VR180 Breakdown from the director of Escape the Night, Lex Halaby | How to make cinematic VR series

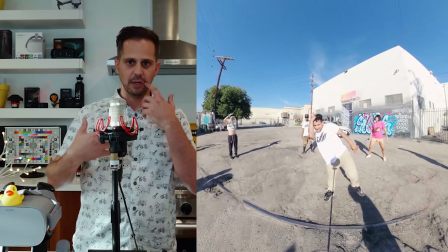4:09 It's going to be like falling on the actors and all of a sudden and they're gonna be like, what's this weird shape that's falling on all the actors?
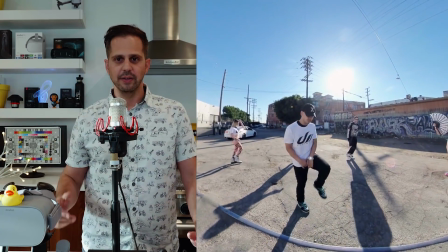4:15 The flip side of that is if it's too far down the opposite side, you're gonna get flares in the lenses. They're wide angle lenses, so you're really gonna end up with kind of a gnarly flare that you need to comp out in post by shooting plates. So these are just a few things with VR180 that you run into that you need to be aware of when you're starting to go through this process.
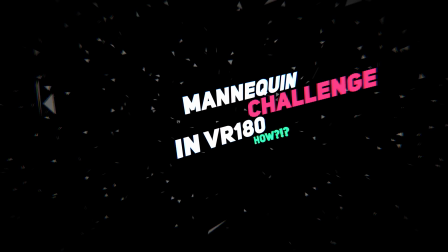so what we did in the pieces I knew that in order to capture this frozen moment there were certain things in the air that we would need to create in CG but then there are other things that we can actually shoot practically so believe it or not all the actors that are actually
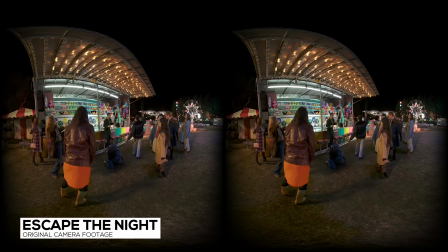5:01 in the experience that are frozen in time are just holding really really still and they did a great job of doing that you can't tell so
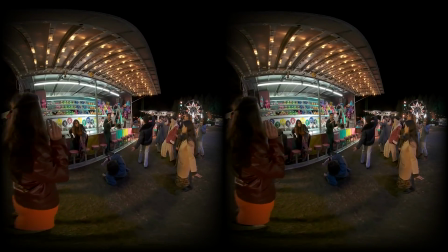5:09 much that that's happening because they're just holding still and the camera is moving through them if the camera was locked off you may be able to see
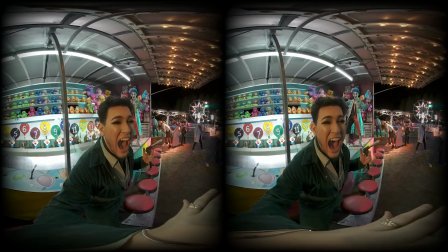5:17 a little bit more of their movement but that is really like the key to sort of creating these very elaborate frozen scenes
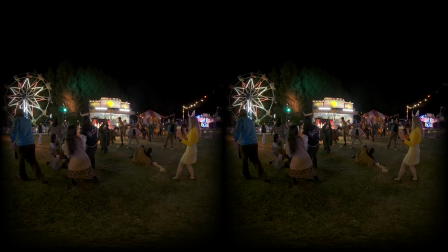5:24 and then being really smart about you know yeah we may have to paint out some stuff here and there we need to add 3d particle effects and objects into the air
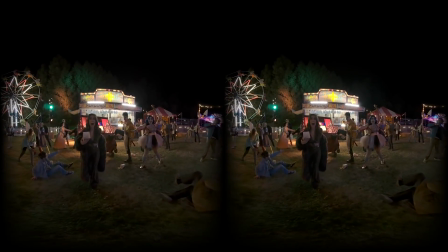5:31 that's really what's tricking your brain into feeling like it's a frozen moment.
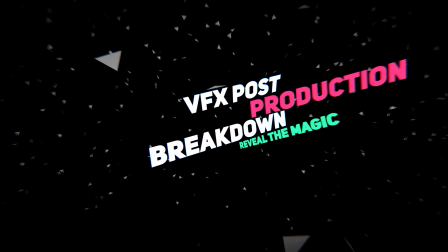I'm going to play through some footage from the post-process because a lot of people have questions about how the effect was achieved. So again, this is a daydream project. Weaver was the production company and Sunny Boy Entertainment did the visual effect. So first of all, we shot this on a Z Cam K1 Pro.
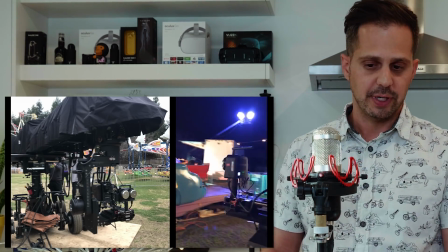5:58 You can actually see it here on the footage on a technocrane, which is pretty funny because it's like this small, lightweight piece of equipment on this massive techno crane.
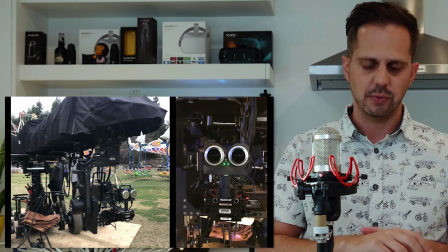6:07 But that's how we achieve this moving through the scene effect is we were actually telescoping out on the crane.
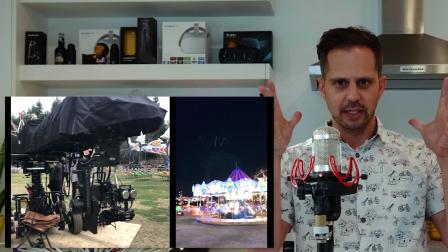6:14 And that's like really, really key to getting that feeling of all these shots linking together is moving at the same speed,
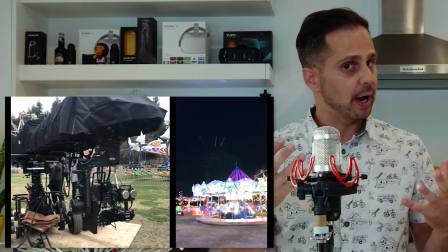6:21 same height through every single scene. And it worked pretty well. Like people were worried at first, like, OK, is it going to feel like we're bobbing?
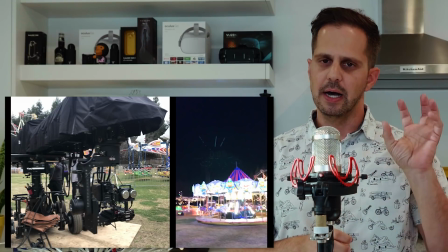6:29 Are people going to get sick? We just kind of locked everything off, took our measurements very carefully and set a consistent speed for every shot to move through from scene to scene.
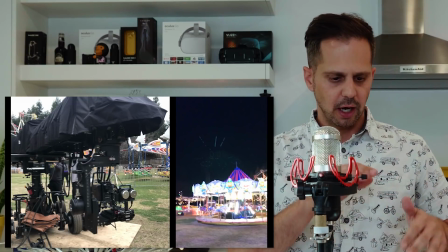6:38 It allows us as well, like you can't do it on a rover or something like that on the ground, on rough turf and like you can't go over people, you can't go over fences,
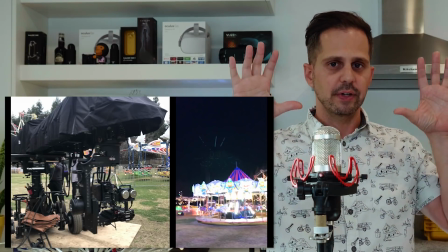6:46 things like that. So it allowed us to kind of be able to move over everything and really kind of make it like you're along on this ride through the experience. So this is what that camera setup looked like. So here's the raw footage that was processed out of the WALL-E Manager.
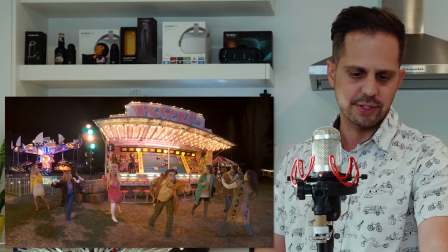6:59 So this is what I'm talking about where you can actually see people moving around you saw them there for a second like they're kind of getting into position before
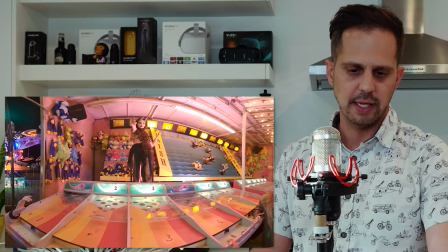7:07 the take went but once they're locked into position they hold really really still and then here we move the camera through the scene so
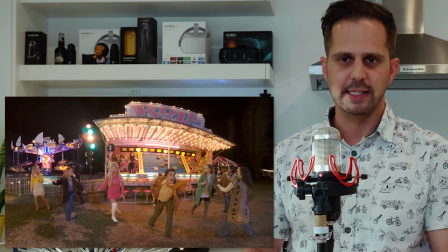7:16 you know very once the camera is moving you really can't get that sense that that the actors are moving and they're holding pretty still
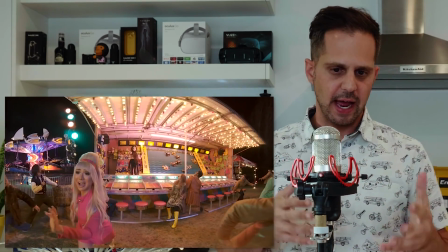7:23 so it's really about not blinking once we have that that is like the raw footage that came back from the from the WALL-E manager.
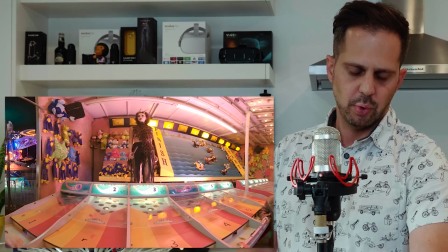7:31 I'll show you this next step, which is shooting tracking marks and lighting reference. Once we felt that we had a pretty good, a pretty good take that we're all happy with,
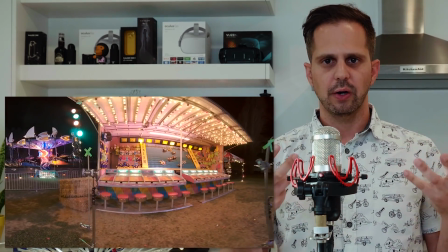7:42 we put tracking marks in 3D space where we're going to be putting CG objects into it.
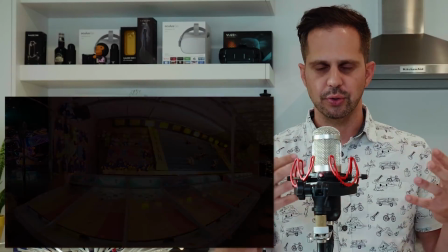7:48 So we just put some tracking marks on C stands. There's a lot of visual information there for the tracker to latch on to.